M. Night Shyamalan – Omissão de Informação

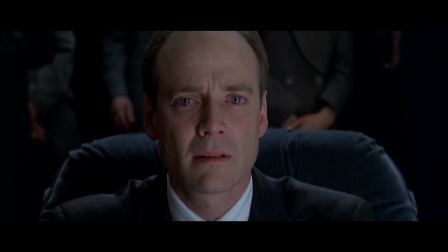4:07 E cada vez que a câmera chega mais perto, conseguimos entender que, na verdade, a mãe que continuava deixando sua própria filha doente.
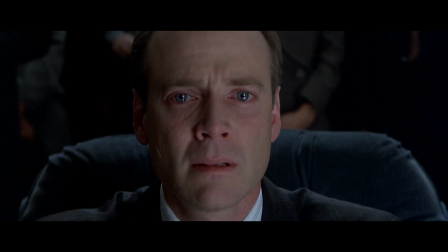4:15 E de acordo que vamos chegando a essa conclusão, a câmera chega mais perto e vemos uma explosão de emoções,
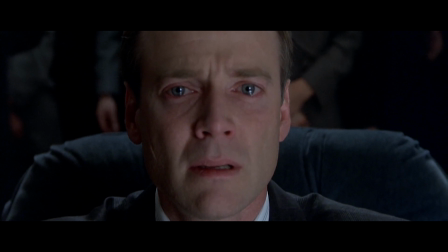4:21 tanto ódio como tristeza e muitas outras.
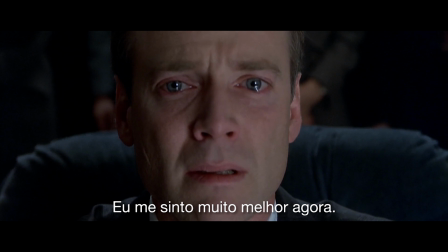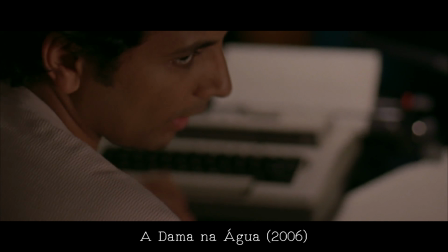4:30 Ele sabe trabalhar muito bem com seus atores, isso porque ele é um ator também e está em quase todos os seus filmes, fazendo uma pequena participação.
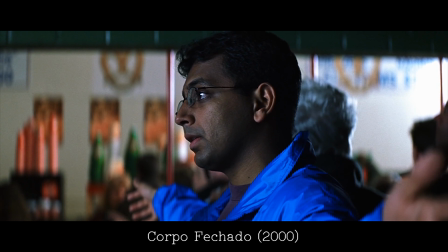4:38 Ele sabe fazer com que os atores usem 100% do seu talento e potencial.
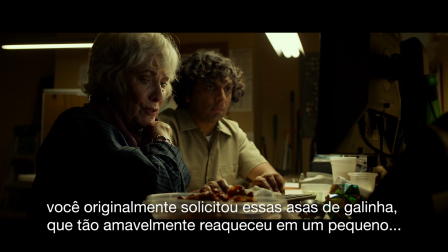4:42 Jay, what health-conscious fast food purveyor did you originally solicit to buy these chicken wings you've so lovingly reheated in a minor suicidal gesture?
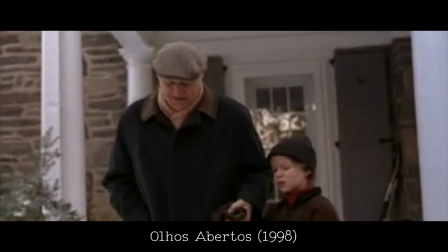4:50 Hooters, and you can't just throw them out, Dr. Fletcher. Oh, this is wrong on so many levels.
Falamos tantas coisas boas de Shyamalan, então por que as pessoas o odeiam tanto?
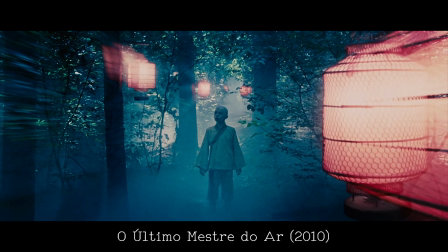4:59 Podem existir milhões de respostas e acredito que uma das respostas seja o seu próprio marketing.
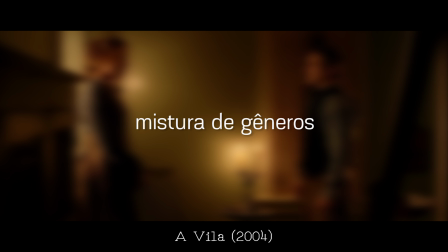5:06 Por exemplo, ele consegue trabalhar muito bem a mistura de gêneros. Em Sinais, ele trabalha a ficção científica, a religião e o drama.
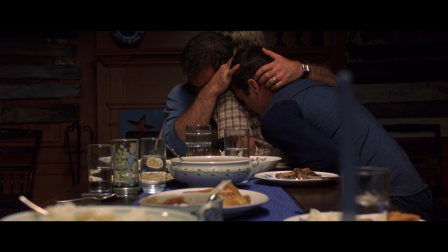5:14 Mas o filme é vendido apenas como ficção científica, quando na verdade é um filme 90% drama com 10% de ficção.
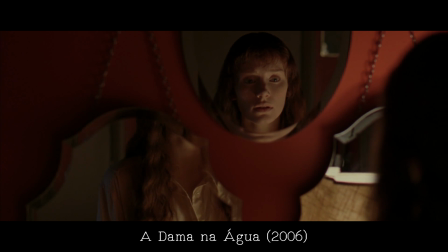5:26 Alguém compra o ingresso e espera para ver um certo tipo de filme, no fim acaba vendo outro.
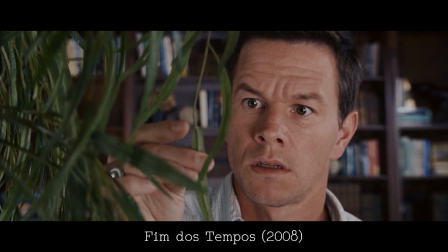5:31 Acaba sendo uma grande decepção e colocam a culpa no filme.
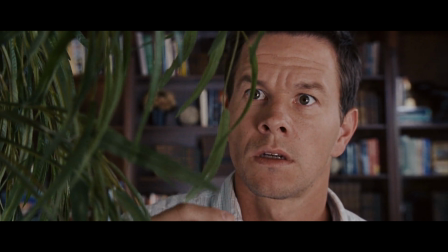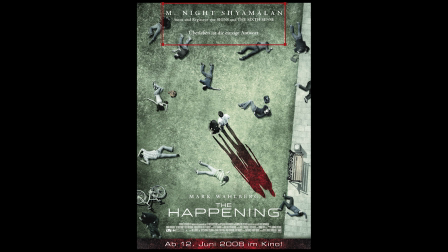5:41 Um outro problema são as comparações a seus outros filmes. Por exemplo, em todas as capas, inclusive Fim dos Tempos, que é um filme 9 anos depois, estão comparando a Sexto Sentido.
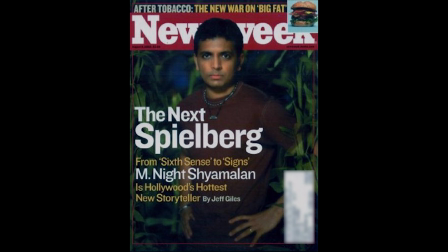5:50 Não só isso, também houveram milhões de revistas e programas de TV falando que ele seria o novo Spielberg ou o novo Hitchcock, quando na realidade não tem nada a ver.
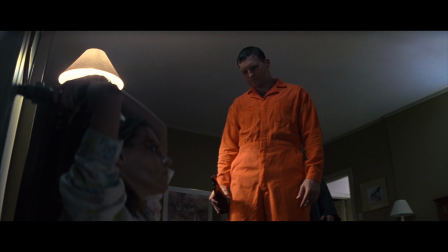5:59 Hitchcock falava que para fazer uma boa cena de ação precisaria de uma boa montagem.
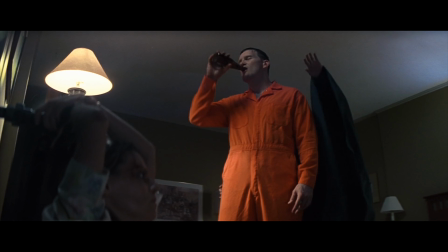6:03 Em Corpo Fechado, ele faz uma cena de luta inteira sem corte algum.
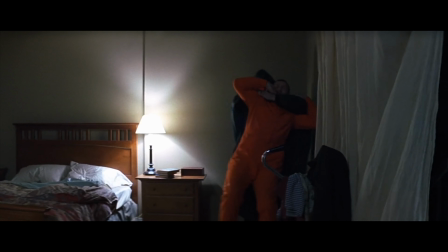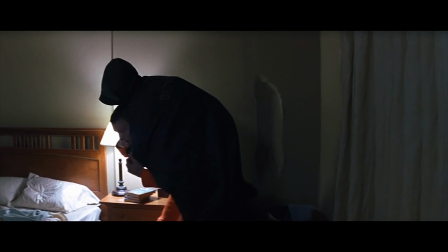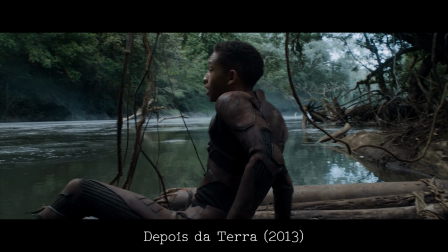6:17 Ele realmente peca em alguns filmes, que nem parece que foi ele que escreveu e dirigiu. Parece que ele estava com má vontade e que nem era o próprio Shyamalan.
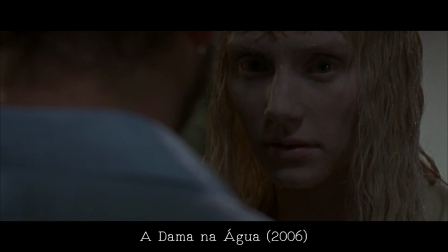6:25 Podemos reparar isso em uma simples cena de tensão entre A Dama na Água e O Sexto Sentido.
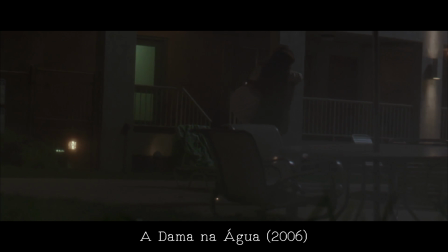6:30 A Dama na Água tenta ridiculamente criar uma simples cena de tensão, onde existe um monstro atrás dele e simplesmente...
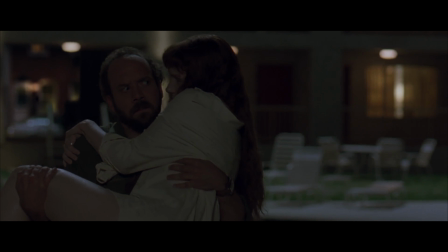6:37 Vejam a cena.
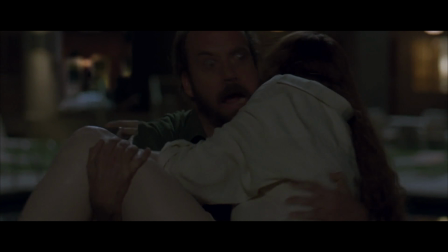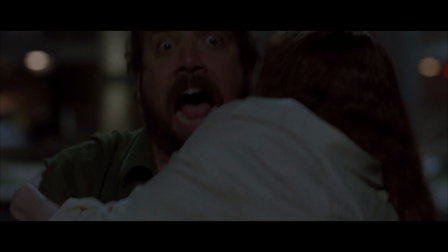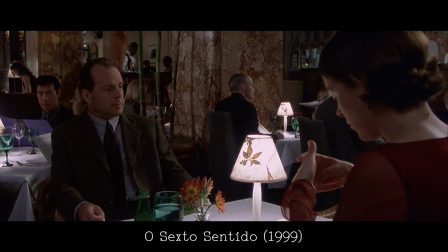6:48 Parece que ele tentou nos dar medo, mas na verdade acabou sendo uma cena engraçada.
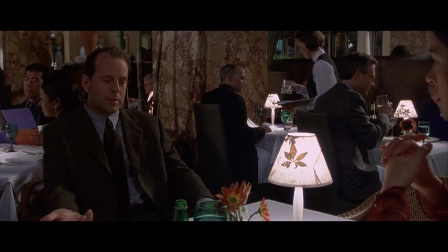6:53 Em contradição, temos uma cena de Sexto Sentido, na casa do menino protagonista.
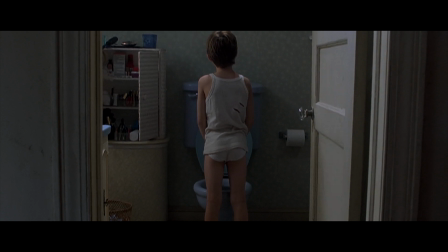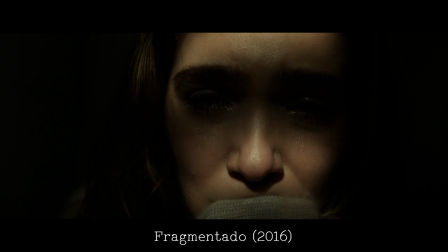7:07 Repararam como os detalhes fazem a diferença? Não foi uma cena engraçada, foi uma cena para criar um tipo de medo e uma tensão no telespectador.
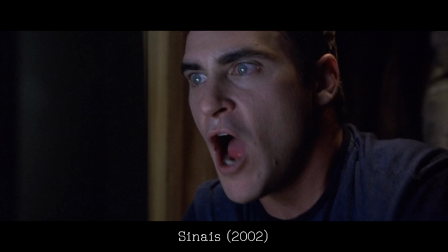7:15 Oh!
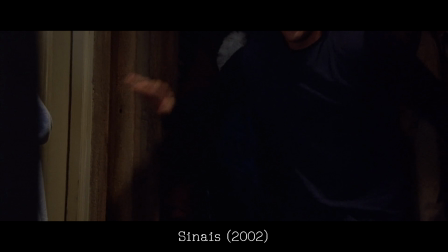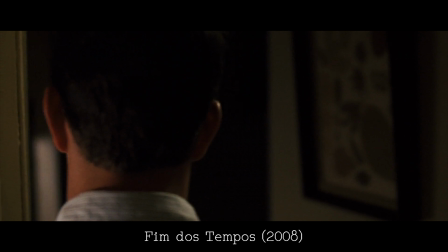7:22 Sim, Shyamalan erra, como qualquer ser humano. Talvez tenha sido algum desses motivos que eu falei, talvez não.
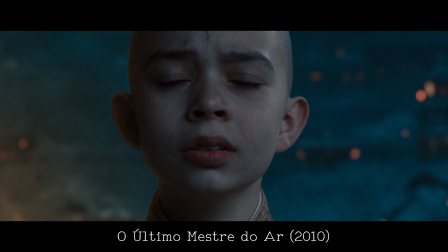7:28 Cinema é questão de opinião. E para quem não viu nenhum filme, ou já viu alguns, dê mais uma chance a ele.
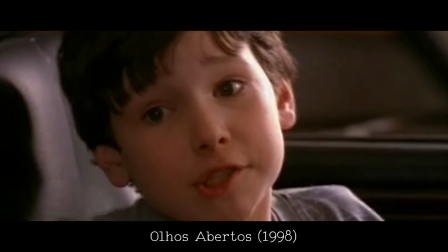7:34 E fica o questionamento de novo. Será que ele é apenas decente?
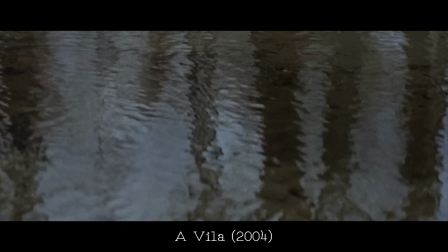7:38 E se me perguntarem qual filme mais conversa com todos esses aspectos e detalhes do M. Night, eu falaria...
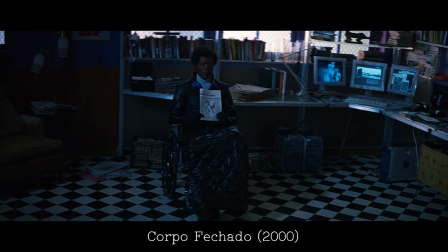7:45 Corpo Fechado.
It has begun.
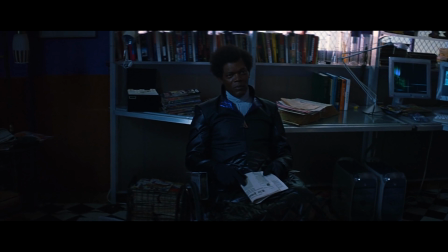7:53 Tell me something, David. When you woke up this morning, was it still there?
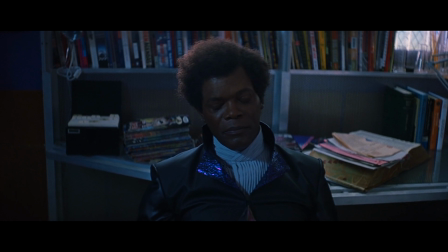8:00 The sadness? No. I think this is where we shake hands.